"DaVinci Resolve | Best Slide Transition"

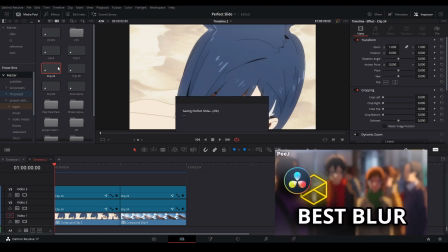[7:36]
as well that's where i get my special blur that i'm going to use and show you which is the defocus gamma so i'm going to add another adjustment clip and
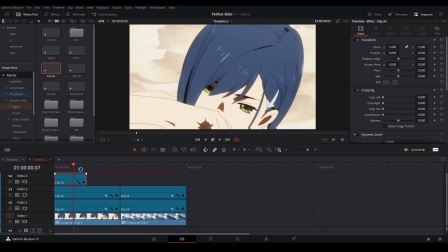[7:42]
this is already about 12 frames long so i'm going to shorten it to about let's go let's go eight frames that could be good we're going to open this in the fusion page make sure we click this right click and then open infusion all right here we go and then we're
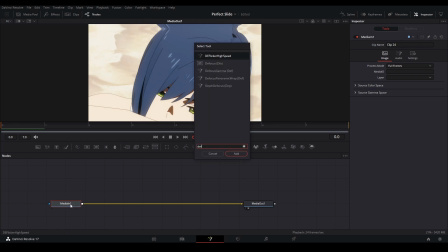[7:55]
going to shift space at a defocus gamma if you don't have defocus gamma you don't want to get it you can use the defocus node it'll have similar controls and so what we're going to do is we're going to keyframe our focus size like this we're
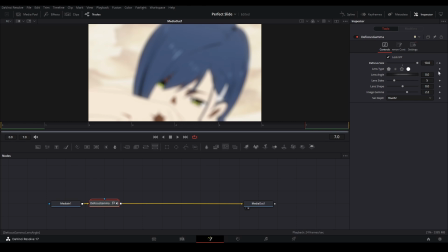[8:07]
going to bring it up all the way to 10 and then at the end we're going to click the keyframe here and then I'm gonna bring it down to zero. Then we're gonna bring up this image gamma to set of five, we're gonna put six, and then we're gonna put these lens type to either one of these shapes right here instead of the circle. So that's what, it looks better.
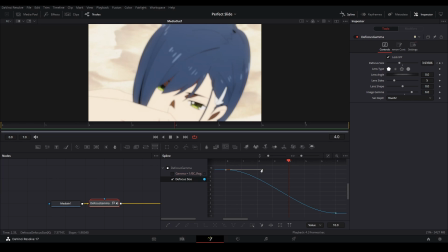[8:26]
And then lastly, we're gonna open our spline, and then we're gonna do the same thing we've been doing, a curve like this, and then we can just duplicate this over here.
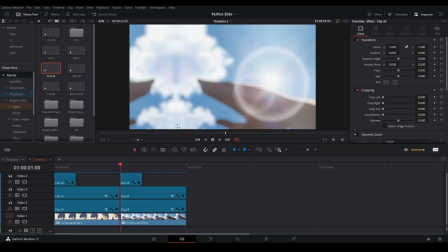[8:35]
Another thing we can add is exposure, so I'm gonna add another adjustment clip.
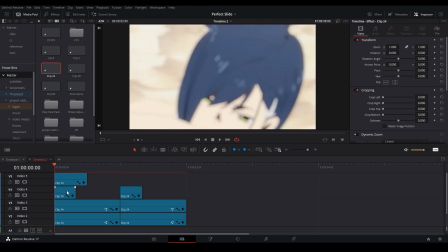[8:39]
Let's make it about the same size, or a little bit longer doesn't matter as much and actually i'm going to put it underneath the blur instead of having it on top of the blur just like that we're going to go inside it right click open infusion all right here we go now we're
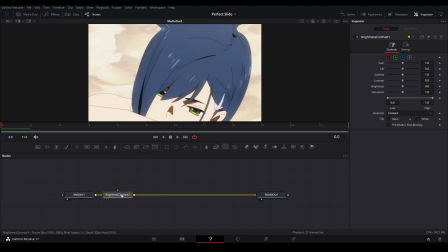[8:52]
going to add a brightness and contrast node should be this one right here and then if we either keyframe the gain which does the
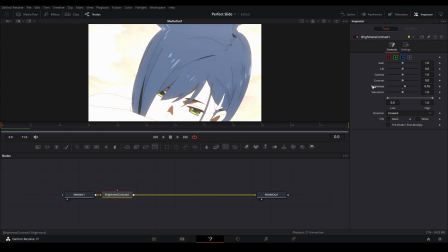[8:59]
the highlights of the picture or we can do the brightness which does everything and i think i'm going to do brightness for this one so we need to do it like a 0.1 deframe that and bring it to 11 and then get again and then bring it down to zero and then i'll do
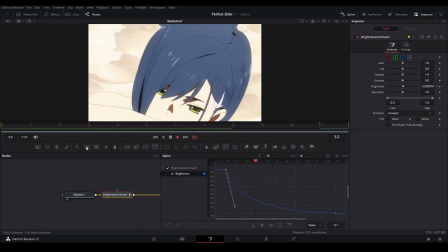[9:15]
another piece out graph that we usually do like this and then now we have a nice little flash and then let's duplicate this over here that looks
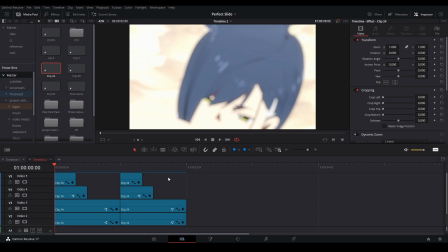[9:22]
pretty good uh one more thing we're going to add on top of everything else is a two frame adjustment clip i'm just going to put this up
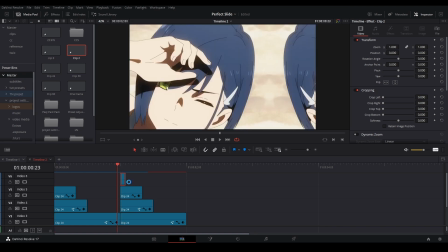[9:29]
here and then we're going to put it in between the little cut we have here in between our clips so it goes like that right click it go into that side go inside the fusion page and for this one we're gonna add a directional blur we're gonna add that one right there and then
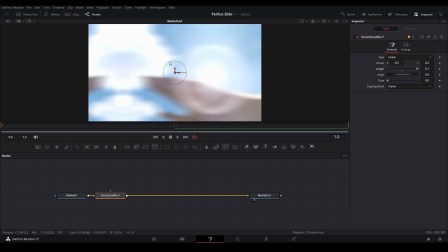[9:42]
we're gonna bring it to the left because we are sliding to the right but we want that streaks to happen over there and just that
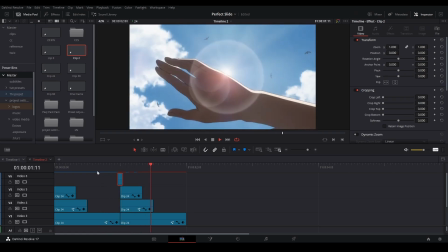[9:50]
will add a little bit more motion so it gives us a little bit more value and
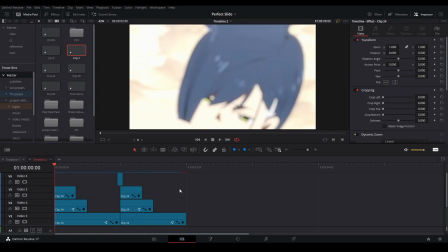[9:55]
uh looks pretty good i also added a cc or a color correction
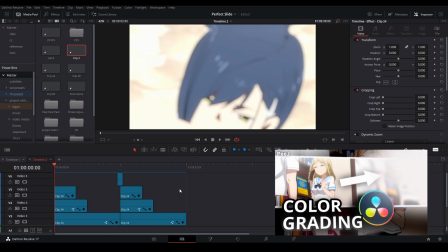[10:01]
direction I have a tutorial I'll get to the top right again I'm just gonna add one of our preset CCs that I'm gonna be
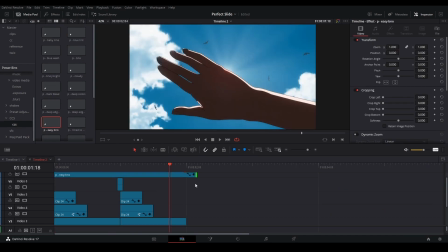[10:05]
putting in my paint pack soon all right that looks pretty good all right so what else can we do to improve this I think we
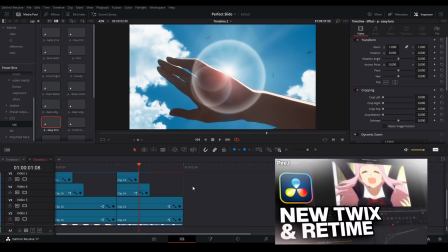[10:12]
could uh twix our clips if you don't like twixter again top right corner uh twixter and retime our clips I'm not gonna be showing how to do it
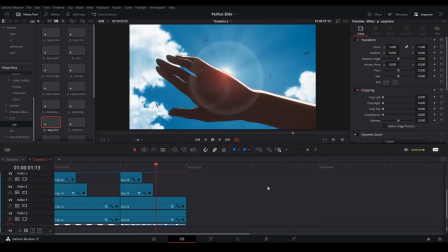[10:19]
it's gonna be too long to do but I'll teach you in that one in that recent tutorial it's been pretty good so I'm
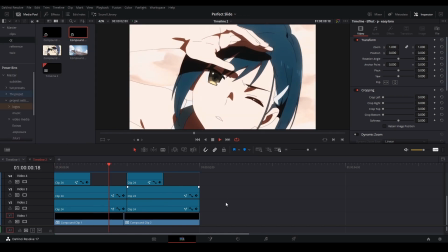[10:25]
just gonna add my twixter clips right now all right now we have everything and it looks pretty good i'm just gonna add a little scale out at the beginning so
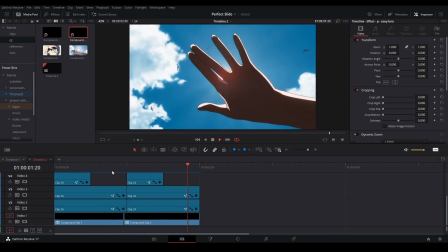[10:31]
we can actually see it on a nice fluid motion like how we would see it in an edit instead of just having it bob like this and then
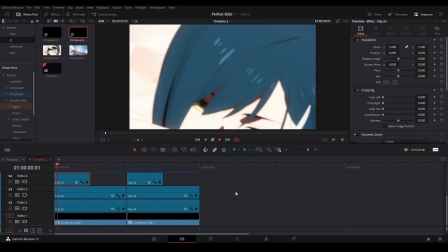[10:36]
go with our slide all right now we have our final slide we can see that we might have a little bit of motion tile because
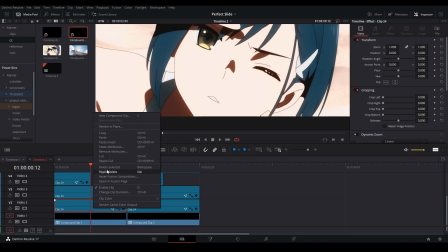[10:42]
of our shake and that could be fixed very easily just by zooming into the clip just zooming in on one of our transform nodes just a tad bit and so it
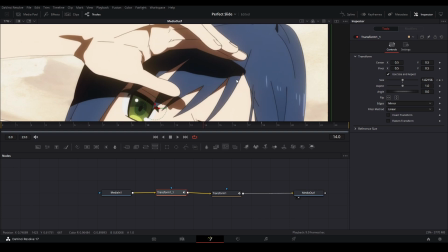[10:50]
will avoid showing all that motion talent that we usually are trying to avoid showing just like that and yeah that should be
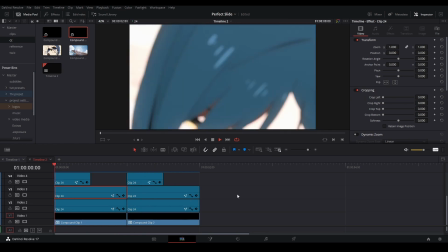[10:59]
everything in our slide transition this is what i think looks uh the best when doing a perfect slide before i go i like to discuss when i would usually use a slide transition it's usually either if it makes sense in the scene or if it helps to build the atmosphere so like you
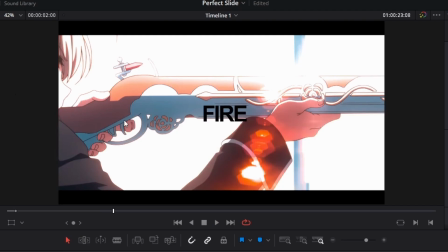[11:14]
know where things are in the scene i don't know i use the slides over here in order to go to the same direction as well as when you're reading the text it's easier to go from left to right instead of from right to left you're reading and then it also this one helps
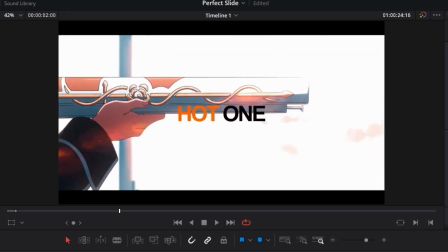[11:28]
build atmospheric so these are two separate scenes and I just stitch them together so it makes it looks like it makes sense why she'd be pointing to
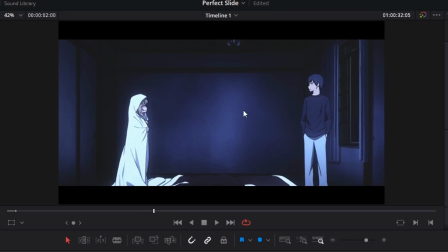[11:36]
the right with a gun because he's over here for this next one I just slid to the right because he is on the right side and